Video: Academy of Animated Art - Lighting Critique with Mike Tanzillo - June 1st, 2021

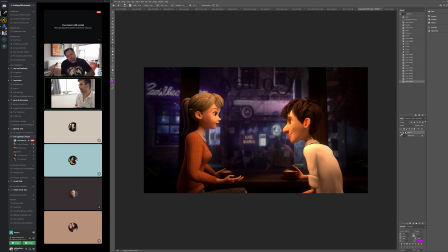(45:29)
But I think toning the background down just a little bit will really help us focus in on the characters a little more. Yeah, and then I think overall they need some more bounce light, more than just her hair.
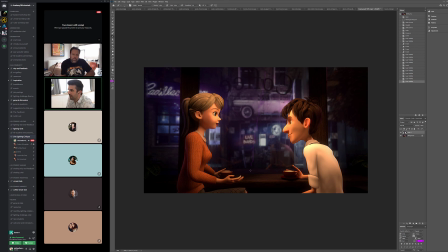(45:45)
Because again, if they've got this bright spotlight shining down here, it really would kick up some extra light up underneath here,
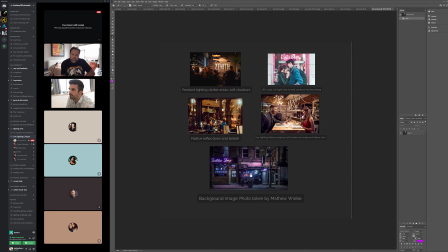(45:53)
and you can see it in like some of this reference, how they're getting some nice warmth. These guys are getting some nice warmth. It's all about that secondary bounce light, and like it's tough to see because no one's really in these spotlights, but they're getting a little bit more warmth in there as well.
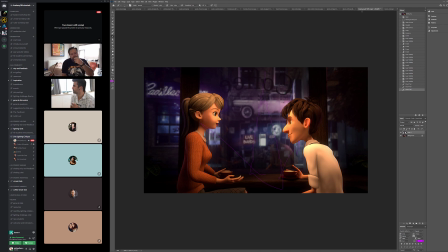(46:06)
But it's a really good start. All right, that is it for today, everybody. I think that is everyone. Like I said, I was playing catch up with Francesco's. If I missed anybody, let me know and I'll add it for tomorrow. Hopefully, let me just check my schedule.
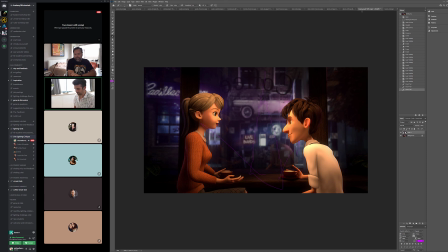(46:23)
I can do it back at our normal time again tomorrow. Thank you guys for being flexible with me today. Yeah. Wait, that's not my schedule. Sorry, I meant to actually check this before I started to make sure that, but it's kind of odd for you to be checking my schedule in real time.
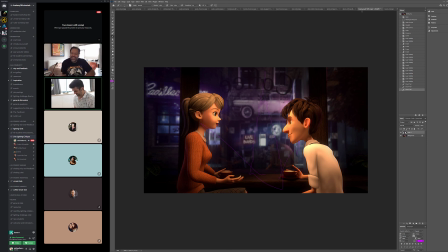(46:42)
But that's the way we're doing it today. Yeah, I can do a half hour tomorrow, and I will check out with you guys then. So normal time, 11 a.m. Eastern, 8 a.m.
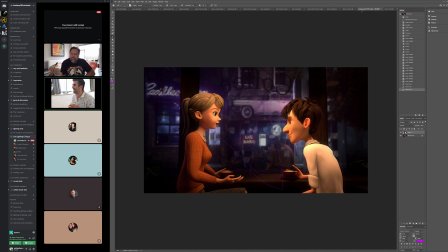(46:57)
Pacific. Again, sorry about that, West Coasters. And I will talk to you, and I will see you guys then. All right, you guys good? Anything else before we break? Thank you guys. Thank you. All right, talk to you all Bye. soon. All right, bye. It's good to be back.